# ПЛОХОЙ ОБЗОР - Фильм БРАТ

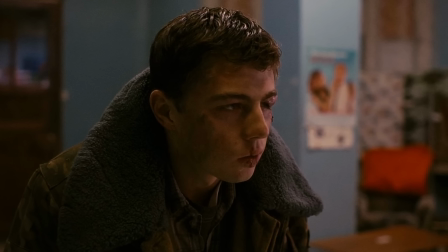(4:25)
Но если посмотреть чуть глубже, то герой-то не проявлял агрессии, он не пьян или ещё что-то, он просто задал вопрос.
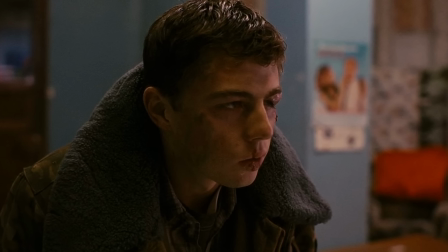(4:32)
Поэтому суть этой сцены немножко в другом, а именно искалеченный войной солдат никому не нужен,
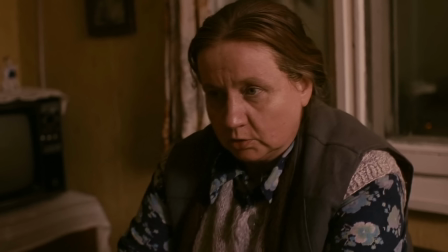(4:38)
и все его прогоняют отовсюду, в том числе и родная мать, ему не особо-то и рада, и не видит в нем героя тем более.
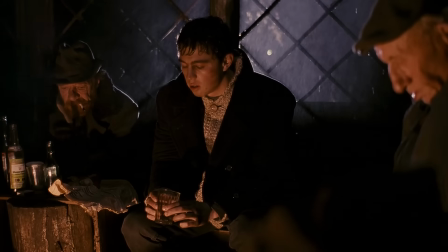(4:45) Лучше бы в армии остался, тут у тебя дурака скорее убьют.
При этом актёр, Сергей Бодров, обладает абсолютно ничем не примечательной внешностью.
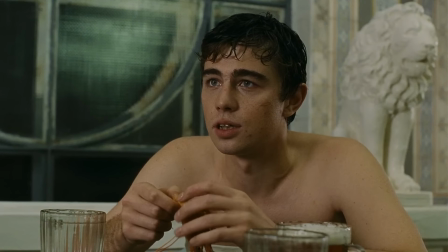(4:53)
У него нет особой специфической харизмы или ещё чего-то. Он выглядит абсолютно так, как и мы все.
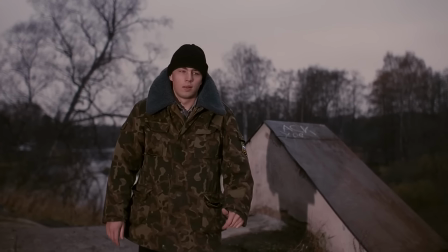(4:58)
Поэтому и простым людям, и уж точно человеку, который вернулся с войны, легко узнать себя и ассоциировать себя с главным героем этого фильма.
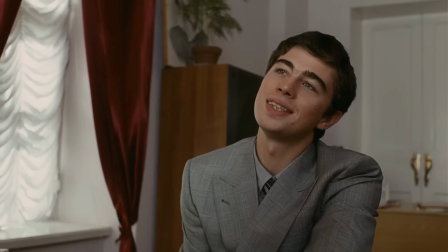(5:06)
Каждый видит в нём что-то от себя. В этом, как мне кажется, тоже один из аспектов такого колоссального успеха этого фильма. Не зря люди, вернувшиеся с войны, пересматривали этот фильм раз за разом.
Как-то актриса просидела два часа на скамейке с парнем, вернувшимся из Чечни. Он посмотрел фильм «Брат» 28 раз. Когда я посмотрела первый раз на себя, на свою работу, я, конечно, была в шоке. Я ничего не поняла, что я там натворила. Но время показывает, что что-то правильно сложилось.
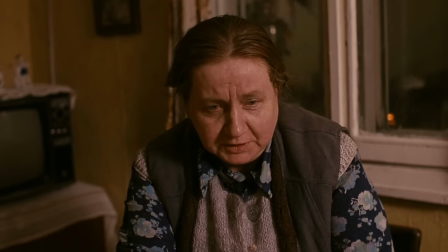(5:39)
Мать же скорее воспринимает как героя своего другого сына, Витю, который был когда-то за отца Данилия.
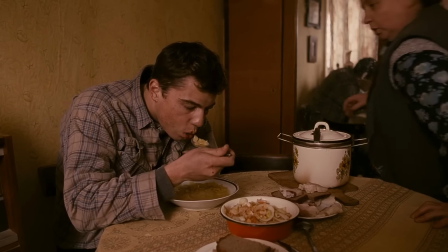(5:44) Одна надежда у меня. Витенька мой. Большой человек, видать, там. В Ленинграде-то.
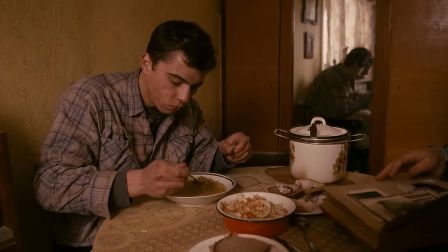(5:49) Ехал бы к брату в Ленинград. Помру тебя уж скоро. А он за место отца тебе был.
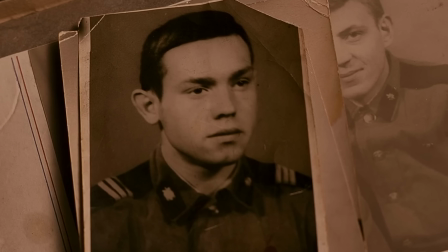(5:55)
И который, как мы тоже можем понять, в прошлом служил в армии. Вот только теперь он воюет на абсолютно бессмысленной войне.
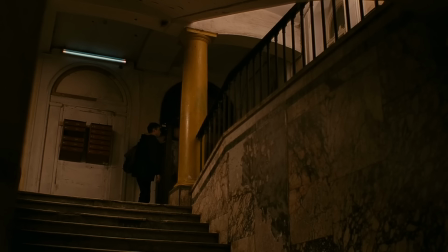(6:02)
По сути, со своим же народом, совестью и справедливостью. Но когда Данила отправляется в Петербург, становится ясно, что и там он особо-то никому и не нужен.
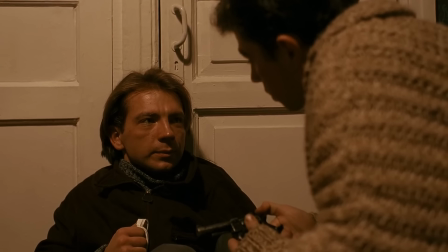(6:10)
А тема справедливости в фильме всплывет еще неоднократно. Данила, если так можно выразиться, по сути, будет вести себя по справедливости.
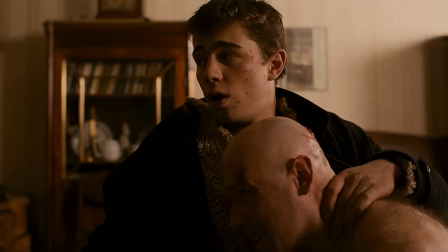(6:18)
И через некоторые детали создатели, по сути, также передадут нам некоторые реалии того времени.
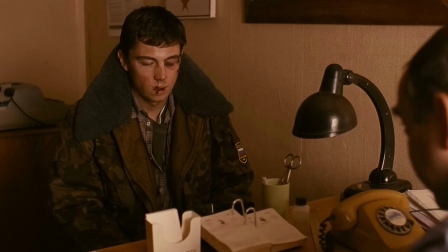(6:23)
Так как Данила выступает именно за справедливость, когда ему предлагают службу в милиции, что он отвечает?
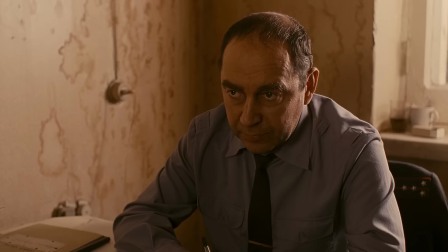(6:29) Пойдёшь к нам? Нет.
Потому что в те времена и от милиции ждать справедливости не стоило.
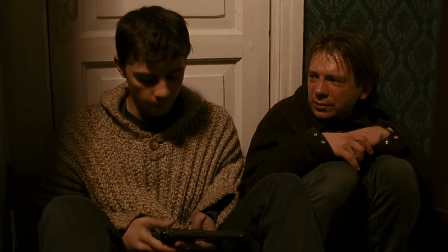(6:35)
Это будет подчёркнуто в фильме ещё несколько раз. Например, у героя проверяют документы.
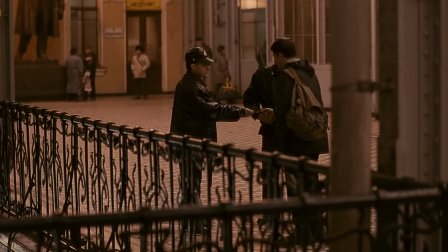(6:43)
А спустя несколько кадров мы видим, как бандиты, о чьей деятельности правоохранительные органы абсолютно точно знают, грабят простых людей.
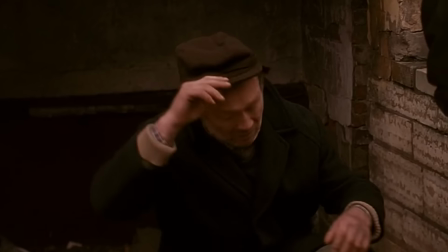(6:51) Ну что, попал тинечку теперь? С тебя, гнида синяя, с тебя сказал.
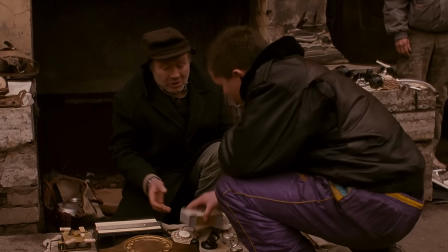(6:56) Налоги. Так я же ещё... Я же ещё ничего... Товар конфискую.
Взяв на себя функцию государства, собирая с них, если так можно выразиться, налоги.
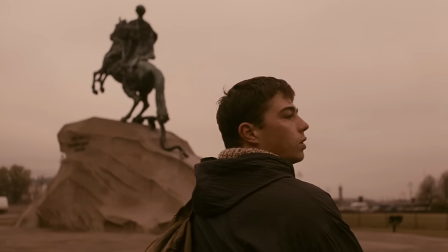(7:04)
Также по проходкам под музыку зрителю довольно ненавязчиво, но всё же дают понять,
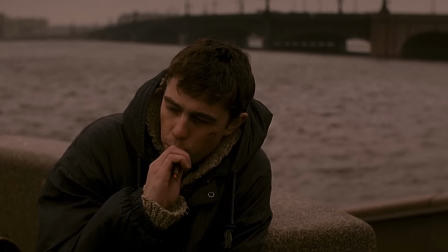(7:09)
что Данила в этом городе, а если смотреть чуть глубже, то в таком мироустройстве совершенно чужой.
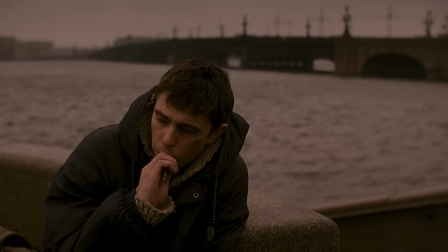(7:14)
Он попросту скитается и не может найти себе места.
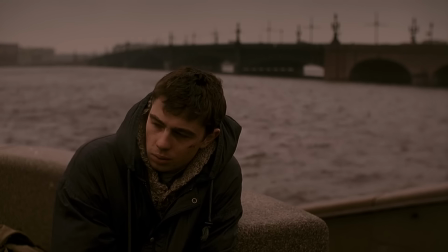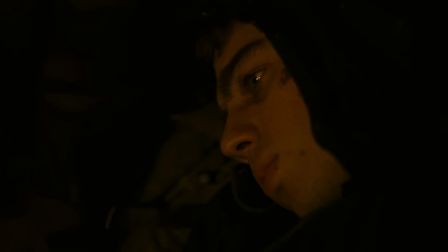(7:25)
Понять, какие сигналы касательно города, а как следствие и всего мироустройства, даёт зрителю автор, можно и вслушавшись в некоторые саундтреки. Я думаю, вы помните и понимаете, что музыка в фильмах Балабанова практически никогда не была просто так.
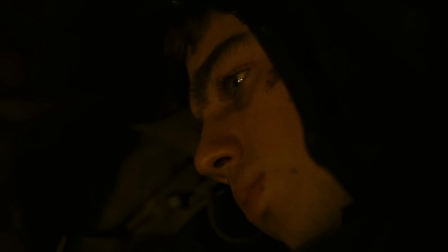(7:40)
Она всегда была частью художественного произведения, даже не частью, а неотъемлемым элементом.
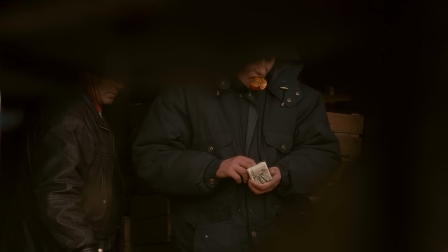(7:46)
И какую же песню мы слышим, когда нам показывают бандитов, как бы создавая эффект, что мы подсматриваем за ними.
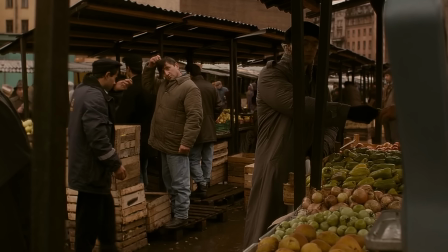(7:52) Это город убийц, город шлюх и мороз, существует откуда вы и мне.
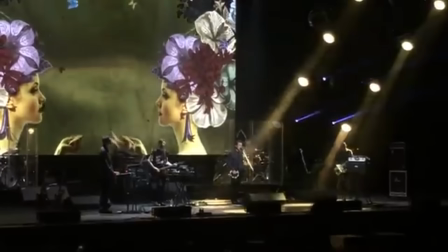(7:58) И его уже нет, и мы снова стоим, но начало вернуть. Это город убийц, шлюх и воров.
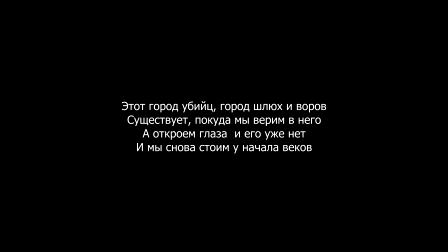(8:05) Он существует, пока мы верим в него. Открой глаза, и его уже нет. И мы снова стоим на начале веков.
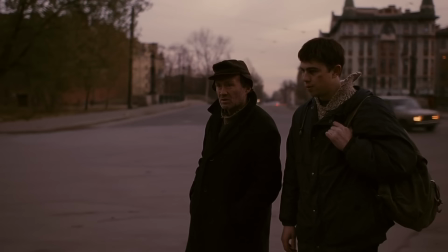(8:11)
Думаю, в пояснении данные строчки не нуждаются.
Город страшная сила. А чем больше город, тем он сильнее.
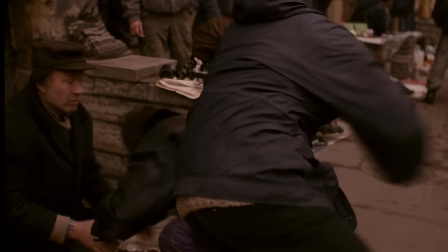(8:18) Он засасывает.
Когда Данила берет на себя смелость стать справедливостью, в сюжет попадает немец.
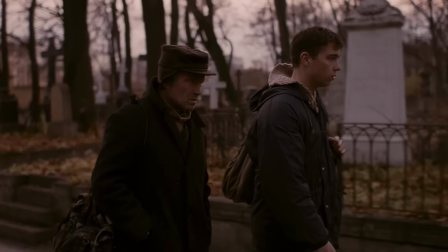(8:24) Тебя как звать-то? Гоффман. Еврей, что ли? Немец.